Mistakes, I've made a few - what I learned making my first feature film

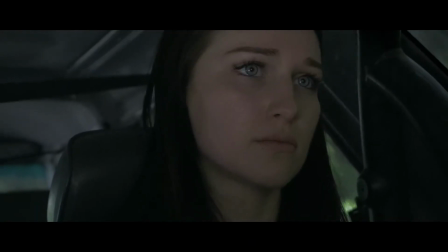Again, that shot and that shot, both of these shot on a completely different day,
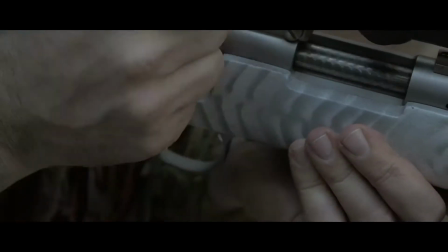completely different area, and then we just have to try to match the color.
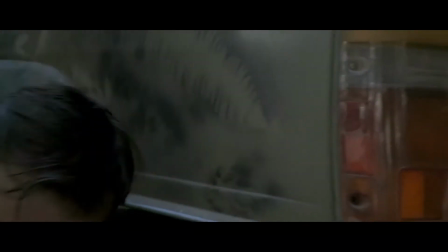That also shot a completely different day, trying to match the color.
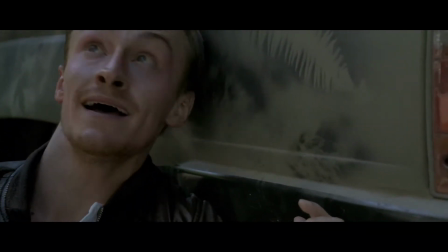There is a little bit of sunlight reflecting on his jacket,
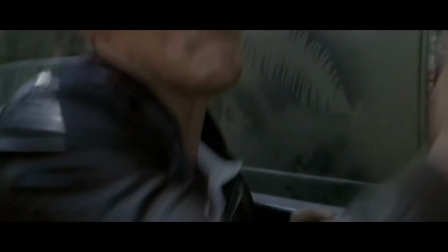but it happens so quick that most people aren't going to notice that.
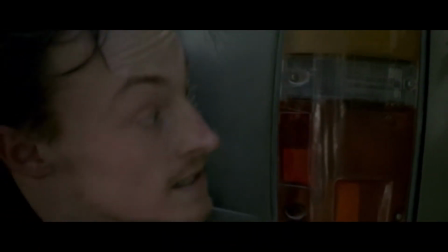Again, those two shots, shot later, those three shots,
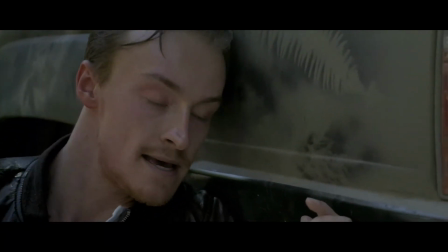those three shots are all shot at a completely different time from the rest of the scene.
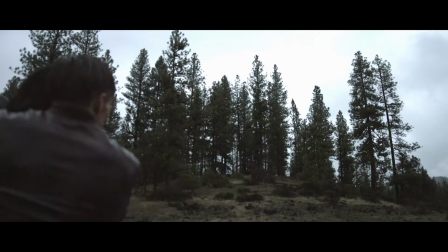Again, this is shot at a different time period, and that is because that shot, you can't see me.
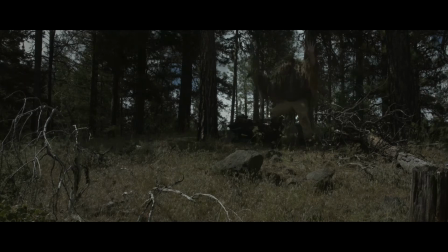And I didn't intend to go to that closer shot, but you can't see that I'm up there,
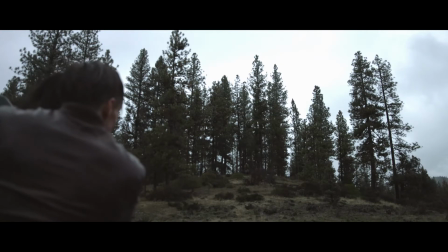and it needed to have that other shot to better establish what is going on in this situation. So again, had to do it later.
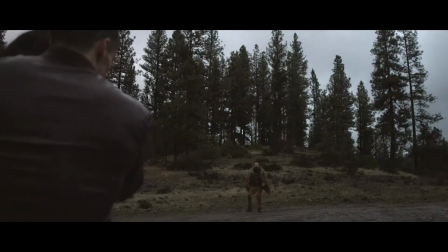It's more important to have the clarity of the story than it is to have every shot be absolutely perfect. All right, and then one more thing. We've got this shot. I think it looks pretty darn good. And because the background is out of focus,
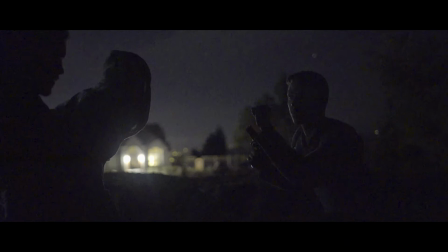we just see the lights of the house, which we've already established that the house has solar panels. And if you didn't notice that, and you think it's a plot hole, and you're wondering, how would they have power in the apocalypse? Well, you just got to pay more attention. But on this next shot,
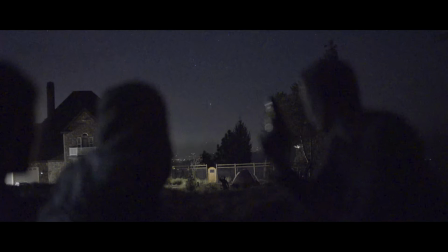because we go from a close-up, again, and I should have actually done a close-up like I just told you about in that last thing, where we are closer to the actual character who's in the distance because we can barely see him,
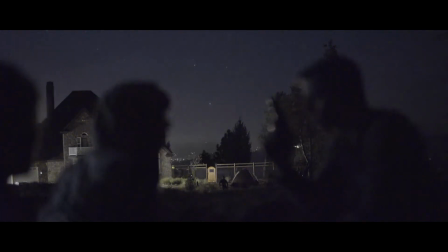but he's signaling to this group, and we pull focus from him back to the group, and it happens really quick. But when we first start out, you can see lights in the distance, and I tried really hard to get rid of those, but I couldn't.
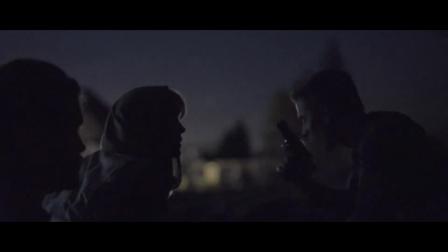So it happened so quickly. I think most people will be focused on the people, and so we had to live with it. Okay, now I know there's going to be a lot of people who are going to say, "Oh, there's all kinds of other problems. There's plot holes and whatever." I really don't care. I know this movie is not perfect. It cost us about $3,000 to make this movie. All right, that wasn't the entire budget, but I'll talk some more about the budget sometimes. Some of the most expensive things, are the stuff we can't avoid, like lawyers and SAG, paying for SAG stuff. You know, that costs money, but it doesn't go into the actual film. The actual filming part of it made this for like $3,000. So I'm very happy with what we were able to accomplish, and it's more about people who really cared about what we were doing, and they're wanting to do something. And if to be quite honest, if we had to pay everybody what you normally would pay people when you're making a movie, it would have cost a whole lot more. So I really appreciate the people who helped me out. But you know, I realize the movie's not perfect, but I wouldn't necessarily call those things mistakes. The stuff I'm talking about are things where we forgot to get shots, or we used the wrong prop, or you know, whatever. We weren't thinking about some of the things that could cause us problems when we went to edit the film, and I didn't realize color grading was going to be a lot harder than it actually than I thought it was. So I'll talk about color grading another time. That's one of the things I wished I knew more about before I started filming this film. But overall, there are things that I don't consider having a low budget a mistake.